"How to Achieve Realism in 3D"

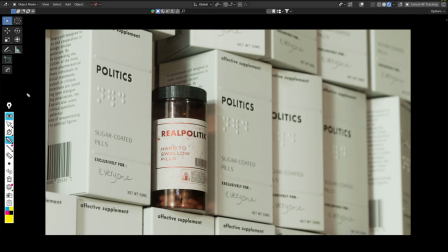9s
Hello everyone, so these past few days I've been working on this piece. As you can see, the modeling is really simple. There are no complex shapes in the scene, but what took most of the time was actually texturing, as well as tweaking and adding a little bit of details. I asked for a lot of feedback online,
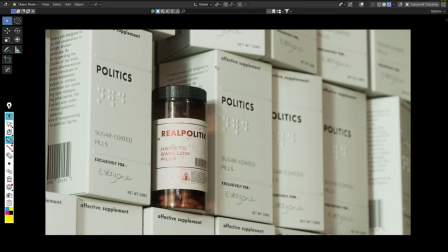29s
so this is the first point I want to talk about actually. a lot of people when they think about blender they just think of the software but i think it's a it's a bundle so there's a software and there is the community as well i think you should really make use of this whenever you have questions you you should really
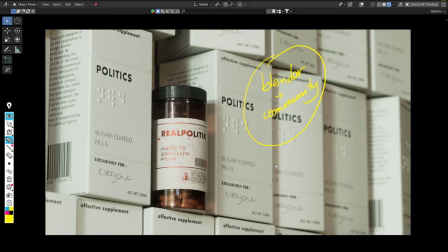48s
post post them online and ask for feedback when you do your renders people will usually give you very good ideas and some nice feedback that might help you on your journey to learn There is of course
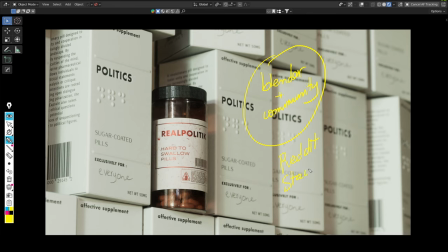63s
Reddit, right? There is Stack Exchange and there is also the Blender Artists Forum.
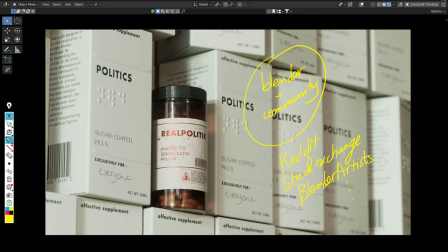78s
There's probably a list goes on, you can search for other forums maybe, but these are one of the main ones. So yes, don't forget to make use of this community part of Blender, it's really important. This video is going to be some sort of a breakdown of this shot. I will try to explain my thought process behind some of the choices I
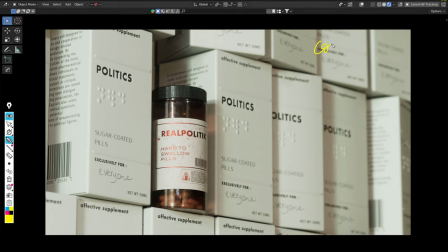98s
made The first aspect is composition as you can see here. I will enable my overlays. I I enabled the What are they called? Camera composition guides I think So as you can see here, I applied the I sort of applied the rule of thirds
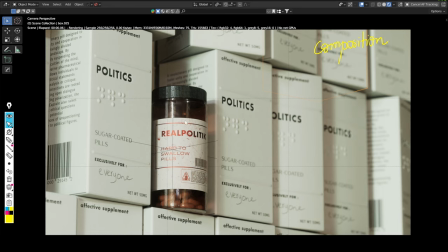118s
Instead of placing my bottle in the center of the scene it was placed a little bit to the bottom left corner so the idea here is that it first of all it makes the bottle closer to the viewer but it's all it also allows me to
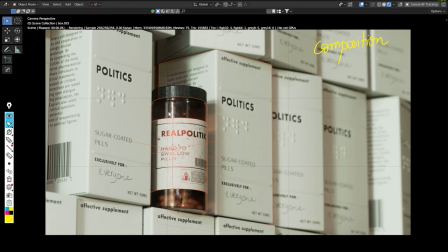134s
utilize my next point which is going to be depth of field yeah I think I took this opportunity to abuse the depth of field because in this scene there's only two elements there's the box and the pill bottle
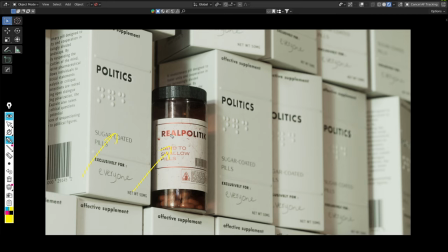149s
so the fact that the box is quite close to the bottle, and the bottle being the center of focus, made it so that we can see most of the details in the bottle. Since the bottle are also quite similar to each other, they're exactly the same actually, with just some rotation, some randomized rotation,
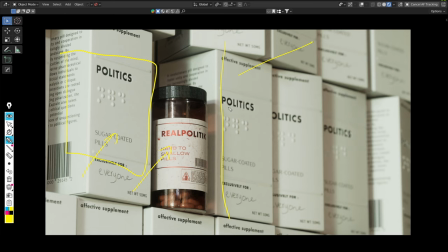169s
it doesn't matter if I put this whole area out of focus I think it makes the shot a little more cinematic but we don't lose any detail in the scene overall you
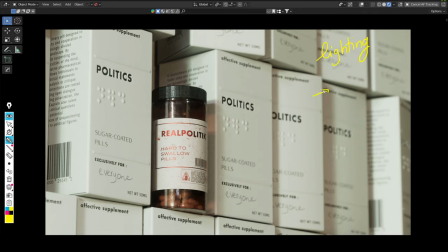183s
get what I mean the third aspect is lighting first of all if you're looking for realism obviously nothing beats an HDRI it's just way superior it gives it adds a lot of mood to your scene so I really advise you to use an HDRI.
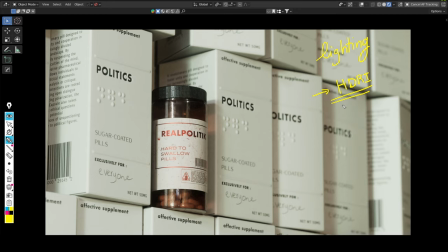200s
Sometimes you might need to use area lights or spotlights or external lights but most of the time it's HDRIs. There is Polyhaven which has a lot of HDRIs that you can download multiple ones and then try them.
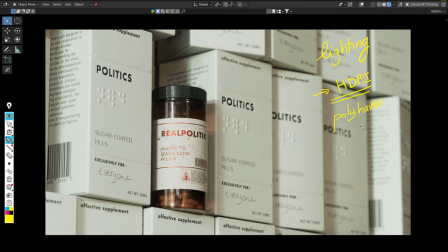217s
See which one fits your scene. I think I had to try like eight seven yeah seven or eight hdri's until i find i found one i'm satisfied with and the rest is is actually adding planes to block some light in my case i added one big plane
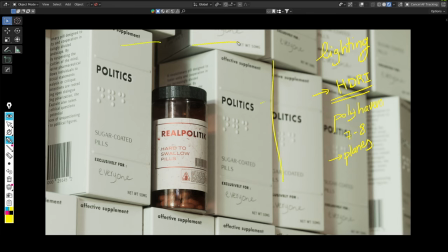233s
uh on this side and then two planes here up top i will show you just to block some light from this side and then let all the light come from this way that's it but there is there's zero x there's zero artificial light aside from that.
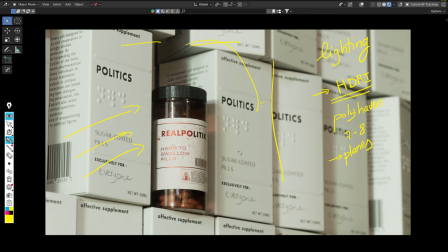251s
You can obviously also play with the power of your HDRI.